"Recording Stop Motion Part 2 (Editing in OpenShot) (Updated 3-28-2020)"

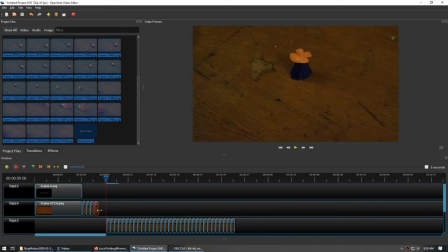4:08 And this one here, I'm going to attach, and I'm going to make this go just a little bit longer, make them pause. And I'm going to do that again. Now for this part here, my notes and my storyboard have them visibly trembling,
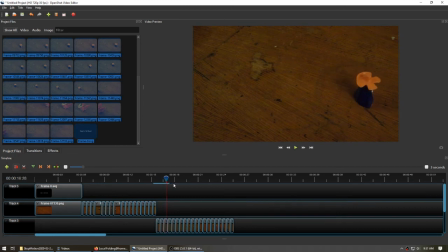4:26 and moving back and forth every half second isn't really showing that kind of aesthetic going on. So to adjust this, I'm going to take these clips and I'm going to move them up here because basically, once I make them smaller, I'm not going to be able to move them at all. And I'm going to
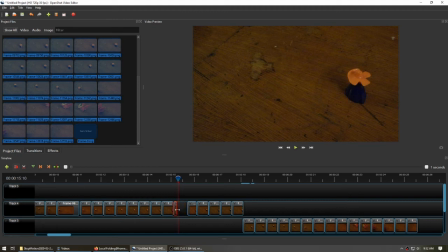4:46 take each clip, and when they're in place, shrink them down to next to nothing. And there are ways to automate this process, but they tend to leave each of those clips where its start point was,
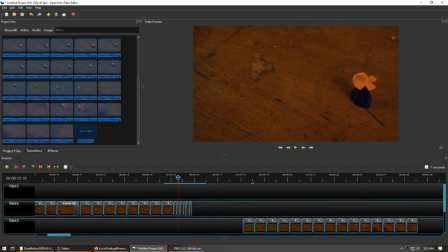5:01 and then you can't move them to where you want them to be afterwards. So it's really not worth it to automate it. Now the rest of these, I'm going to pretend I've adjusted the timing for those already. I'm going to attach them right here.
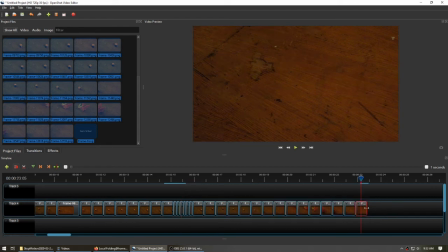5:16 The end clip, which also happens to be blank, I can extend this out and throw my credits in there. We'll pretend I've done that already. Let's rewind to the beginning and hit play to test this out.
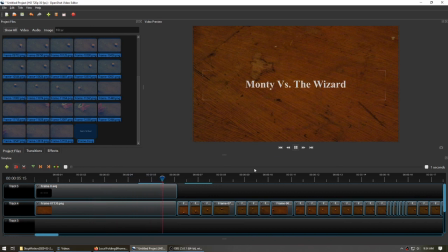5:29 And this is probably an animation where it'd be a really good idea to find some music or sound effects that would go well with it, and I can add them in the other tracks. I'm not going to do that for this because this is just a tutorial and I've shown how to do that earlier.
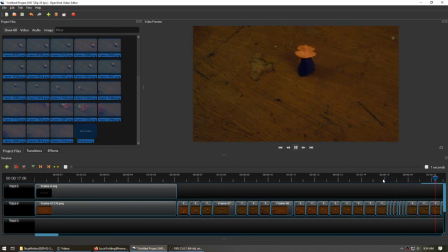5:45 Let's go back and show that part again. Yeah, that looks a little bit more panicked than moving every half a second, especially in contrast to the regular slow movement. And there goes Monty the Dragon going past, and our animation is finished. And that's the basics for animating something in OpenShot. If you have any questions, feel free to ask.